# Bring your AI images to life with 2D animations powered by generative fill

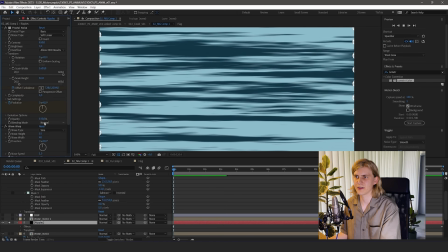I just added a wave warp effect to make it a little bit more wiggly, a little bit more realistic like water.
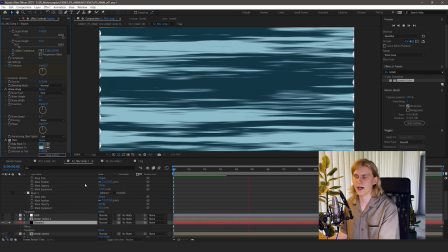And then I used the tint effect, choosing colors from the water of the original image.
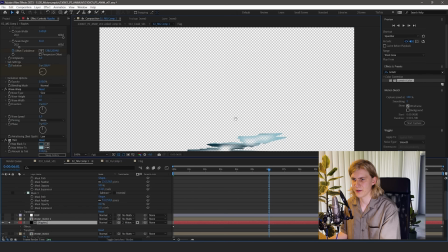And then I just came to track mat and set the track mat to the mask that I just built. And now the effect looks like this.
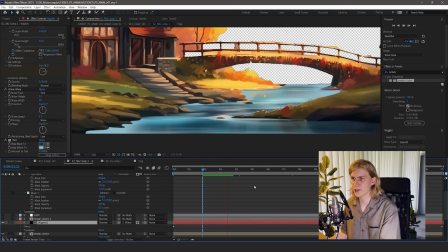And if we add it on top of the original image, it looks like this.
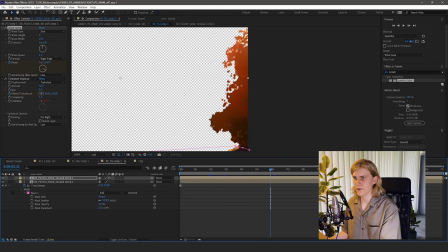The next thing I wanted to do is to bring some life to the foreground. We have this tree here and I wanted to have it wiggle in the wind a little bit. So again, I just used a wave warp, played around with the settings so that it moves pretty much the whole tree.
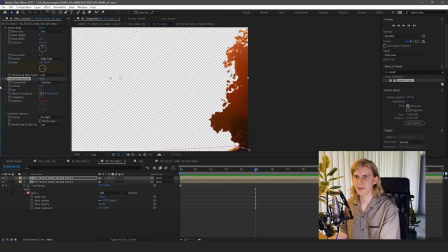And then to add some more detail into this uniform motion, I added another turbulence displays where I also animated the offset turbulence.
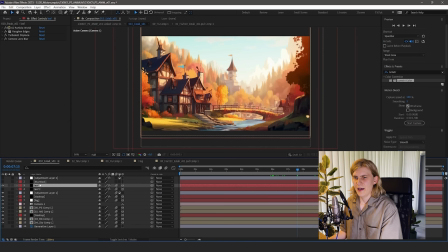And I think it looks okay for like a stylized tree wiggle. And then the last thing I did was to just add a particle system.
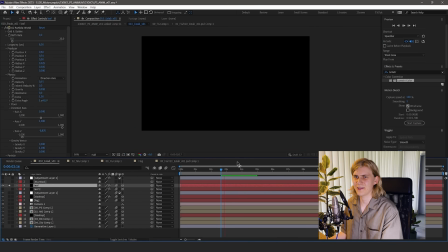And I think I just used a particle world. I guess you can do it with any particle system that comes with After Effects. And I just put the emitter to the side here and choose direction axis for animation and played around with the values until I had something like this,
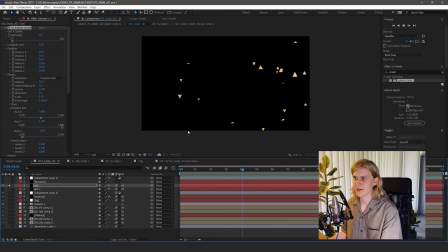where just like the triangles fly into the image and then they fall down. So I set the gravity really low, and also you can set them to triangles here. You can also create a new solid and mask out the shape of a leaf and use that.
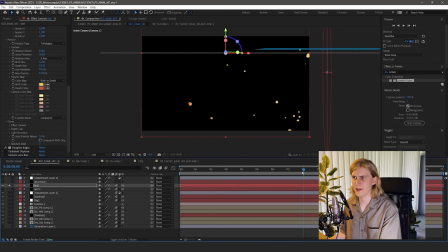But I wanted to have more stylized leaves, so I choose the triangles and added a roughen edges effect to kind of round these shapes a little bit. But you can see they're still falling in a very uniform way. So I added another turbulent displays to kind of fake just some turbulence in the air.
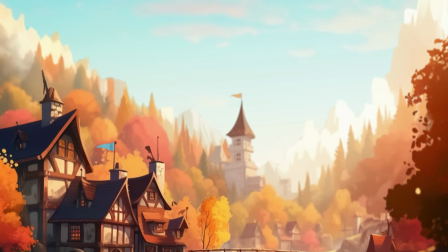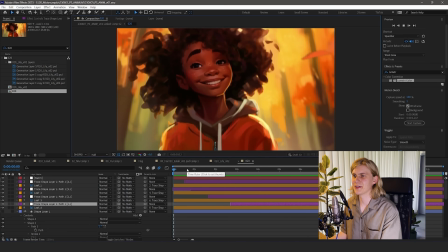Next, this is a shot I really like. This is the first time we see Lily, our protagonist.
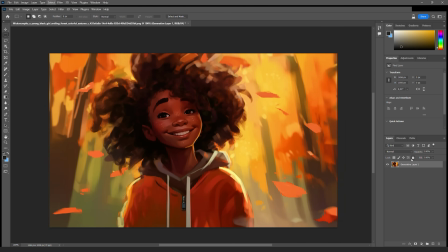So in Photoshop, I separated all the layers again, and this time I selected her just by using the Select Subject tool, which uses AI to figure out the subject in your image.
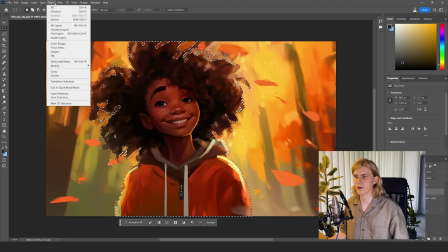And now we have her separated. If you want to refine this mask even more, for example, around the hair, you can still go to Select and Mask,
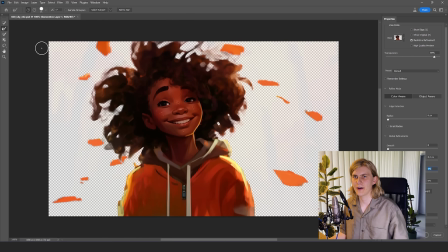and for example, click Refine Hair, or use the refine brush.
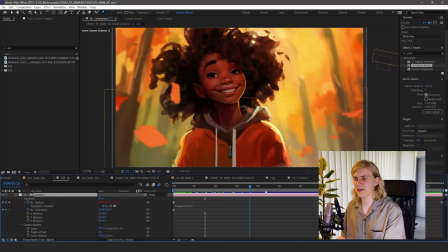This often helps with like leaves and foliage and hair in this case. And then in After Effects, I created just a very subtle camera move towards her face.
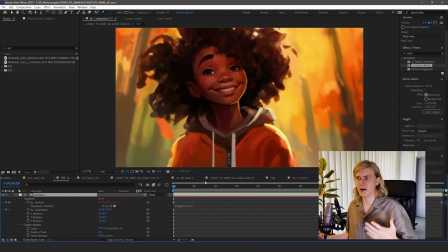And I also added a wiggle expression because I wanted the camera to feel a little bit more handheld.
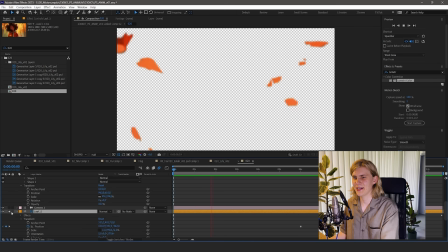The next thing I did was, because I had all the leaves on a separate layer, I just took that layer and just keyframed it so that it moves down. But you can see they are very uniform. So what I did, what I always did, I added a turbulent displace to kind of fake the turbulence in the air, and that worked really well.
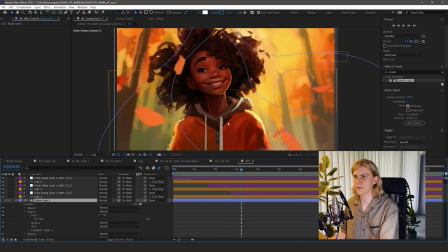But then I also created another shape layer with just some random squiggly paths here that I wanted to some leaves to follow.
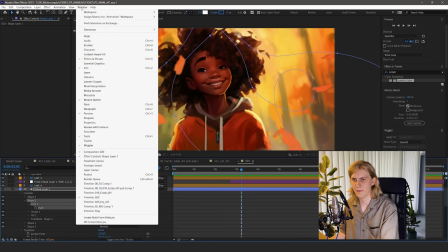And what you can do then when you create all these paths, you can come down here to the shape layer, click on path, window, and then create nodes from path.
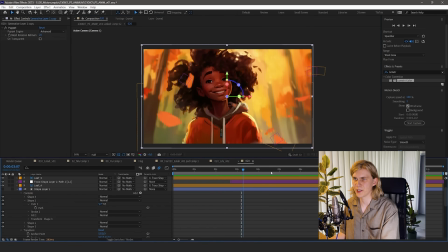And this will create all these null objects that you then can parent elements to.
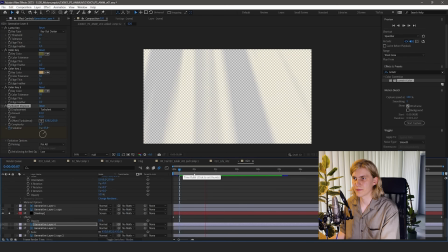I also added god rays, and this again,
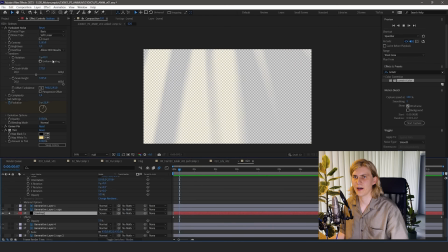the god rays are just a noise that is where I deactivated uniform scaling, pretty similar to the water that we did.
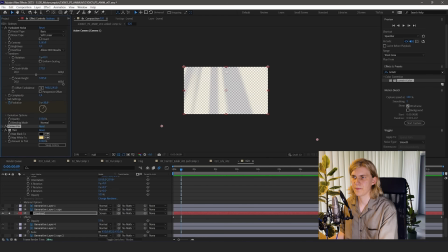And I deactivated uniform scaling and used a corner pin to bring it into this perspective shape.
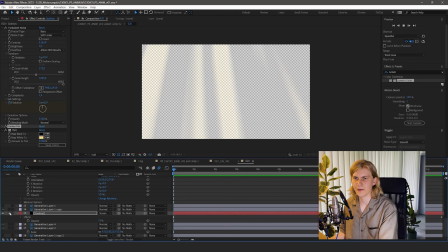I animated the evolution, and then I used screen and tint node to color it and to put it on top of the final image.
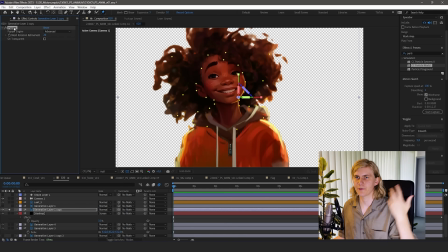I also wanted to affect that like the wind is blowing through her hair, and that's why I used the puppet effect.
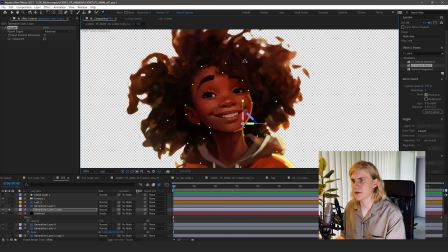I first created like all these stationary pins around her face because I don't want her face to move.
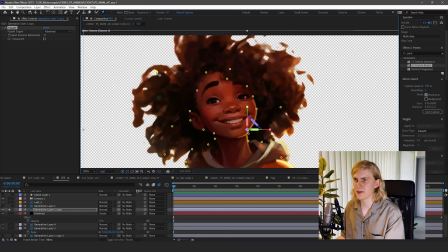I just want the hair to move. And then I created these pins in her hair, and when you move them, you can see it creates this effect.
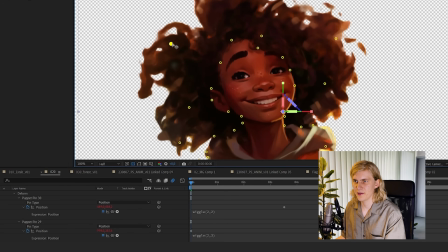When you come down here, you can see all the individual pins that you set, and then for the ones I wanted to animate, I just put in another wiggle expression.